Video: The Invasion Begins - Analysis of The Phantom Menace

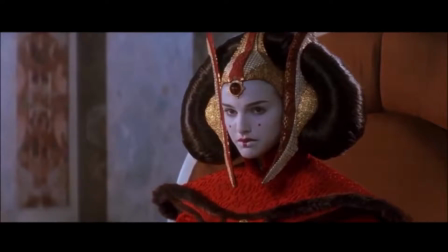Amidala's words tell us she will not go to war, but her quivering lips show uncertainty and fear as the music implies what we are about to learn in the next scene,
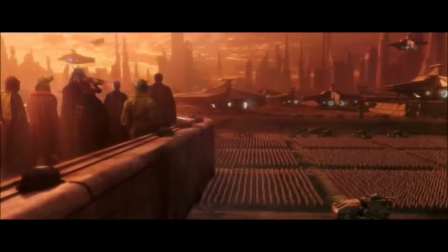that sometimes war isn't a choice. Violence can be accepted by both sides in a conflict, but it only takes one to start it.
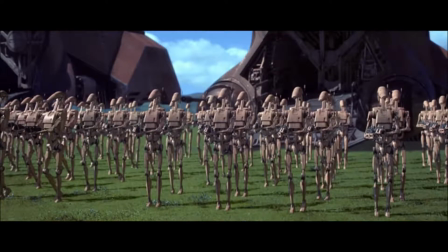This is the paradox of tolerance.
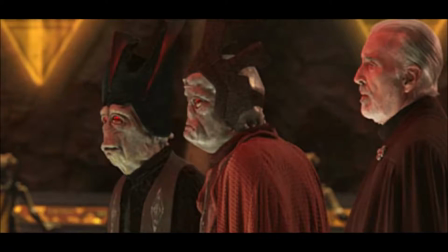If a society is wholly tolerant without limit, its ability to be tolerant will eventually be seized or destroyed by the intolerant.
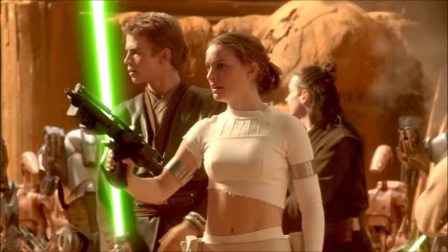In order to maintain a tolerant society, the tolerant must actively oppose intolerance.
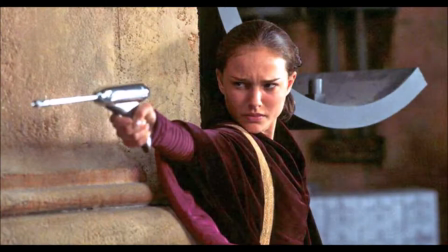This is a lesson that Padme struggles to balance throughout the saga, and presents thought-provoking questions on morality and how to stand by personal convictions without losing them to external forces. Her comment on personally trying to avoid war is immediately undermined by the reveal of the Trade Federation's invasion force.
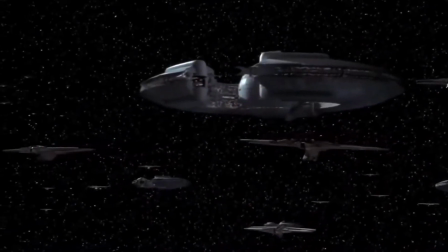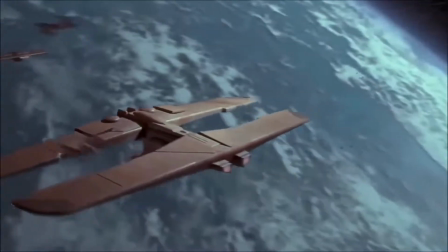had a view of the Trade Federation army from within a single battleship, but this is our first look at the invasion force as a whole.
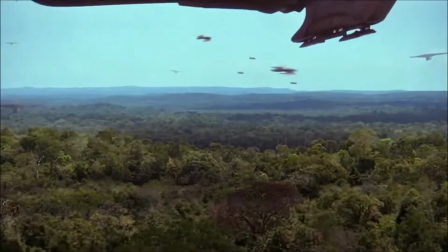It is at once spectacular and terrifying to see this incredible fleet moving in on the planet we've come to empathize with through the start of the film.
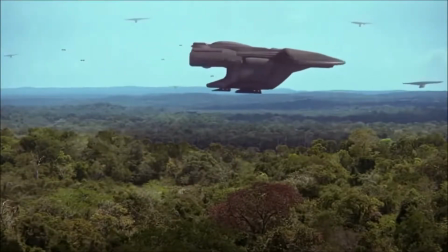All the people we just met in the scene before this are suddenly in danger. The stakes are high.
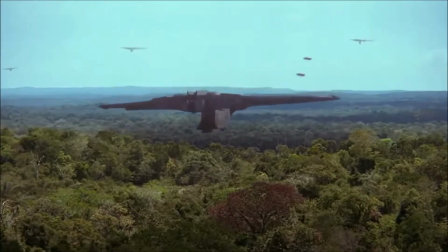Now, many people have problems with this scene, saying that it's ridiculous for these ships to land in the middle of a forest and then drive all the way to the palace.
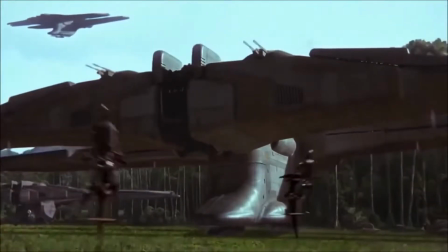I agree that would be ridiculous if it were true. The mistake people make is assuming that the Trade Federation's goal is to capture the palace.
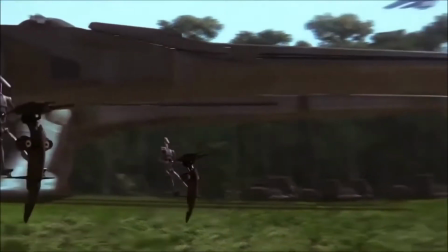With that in mind, it seems like they landed their ships far away and then drove them all the way to the palace to take it over and capture the queen.
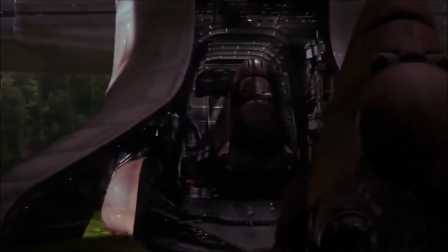Seemingly terrible military strategy, when they could have just landed their ships in the middle of the city and declared victory.
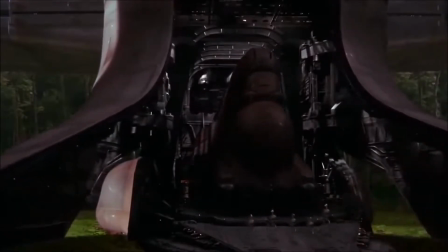But taking the palace is not their only goal.
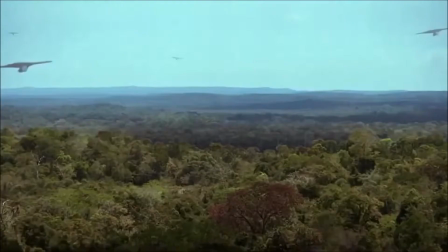It's made clear that the Trade Federation's goal is not only to take the palace and capture the queen, but also to subjugate the entire planet.
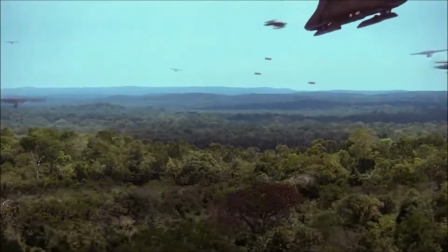It's never shown that the troops in the forest are the same troops invading the city.
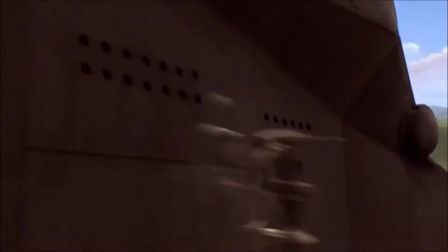It is shown that the palace invasion troops land some distance from the palace, but likely not all the way in the forest.
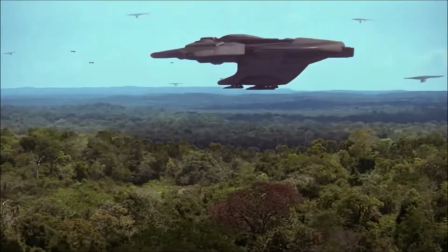Based on the shot of the landing ships originally flying to the planet,
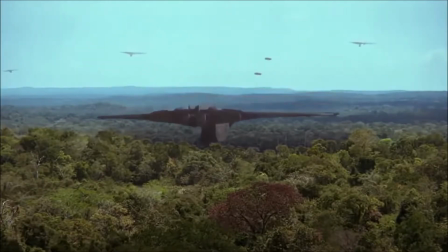along with the Trade Federation's later comments implying total planetary domination, it can be assumed that some part of the fleet landed in the forest,
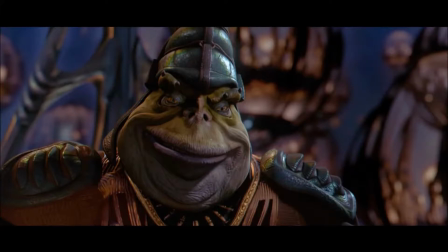while other parts landed near the palace or other cities. This theory is further confirmed when Boss Nass tells the Jedi that the fastest way to the palace is through the planet core,
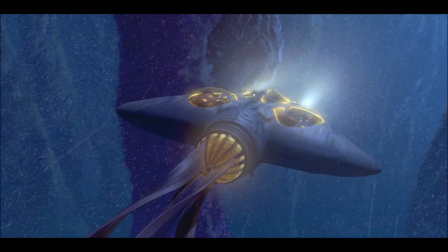implying that the palace is on the far side of the planet from where their particular landing craft touched ground.
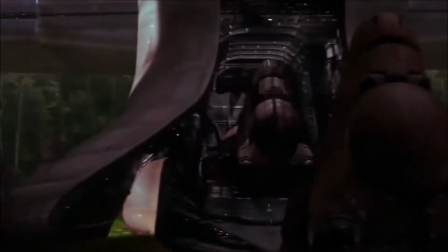After the dramatic landing, we get another piece of information bringing the story back to our heroes with a more personal threat.
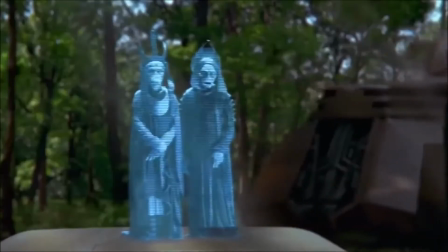Yes, Viceroy. Captain, we've searched the ship, and there is no trace of the Jedi.
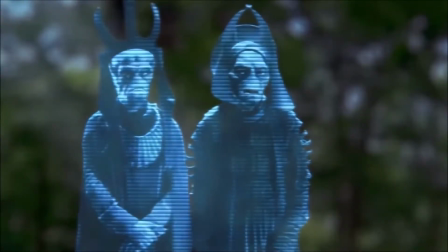They may have gotten on one of your landing craft. If they're down here, sir, we'll find them.
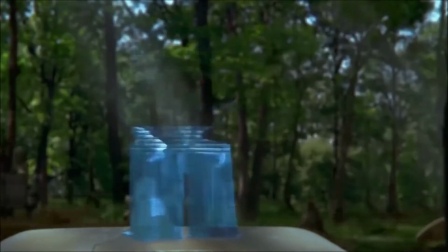Use caution. These Jedi are not to be underestimated.
Now we are primed not only to worry for Naboo, but also the Jedi.
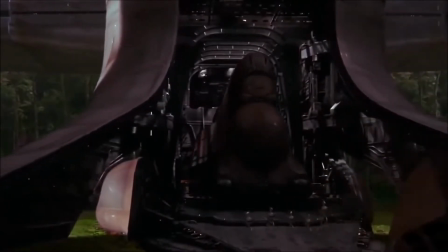The Trade Federation army is shown to have a lot more powerful tanks and fast scouts that we haven't seen before,
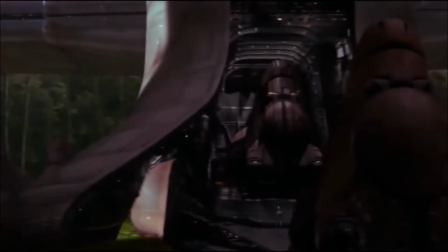leading us to be concerned that they may be a match for the Jedi. This is why the earlier droideka scene was so important,
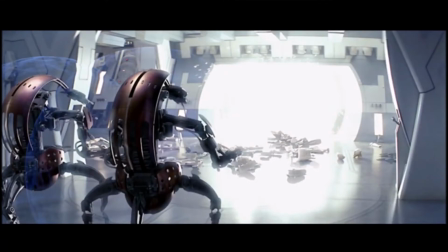to establish that the Jedi can be beat by Trade Federation troops, even if they are virtually invincible against regular battle droids.
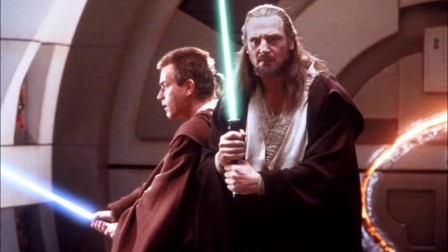Thus the Jedi can be powerful paragons while we still fear for their safety and connect with the story emotionally.
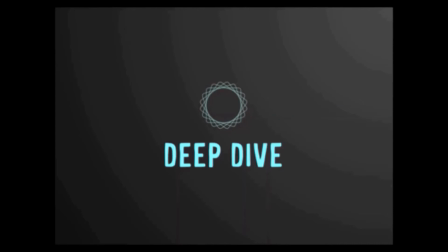Thanks for watching. I hope you found this deep dive interesting. Don't forget to subscribe to my channel and leave a comment below with your thoughts on today's topic. And as always, think critically, be creative, and have a great day.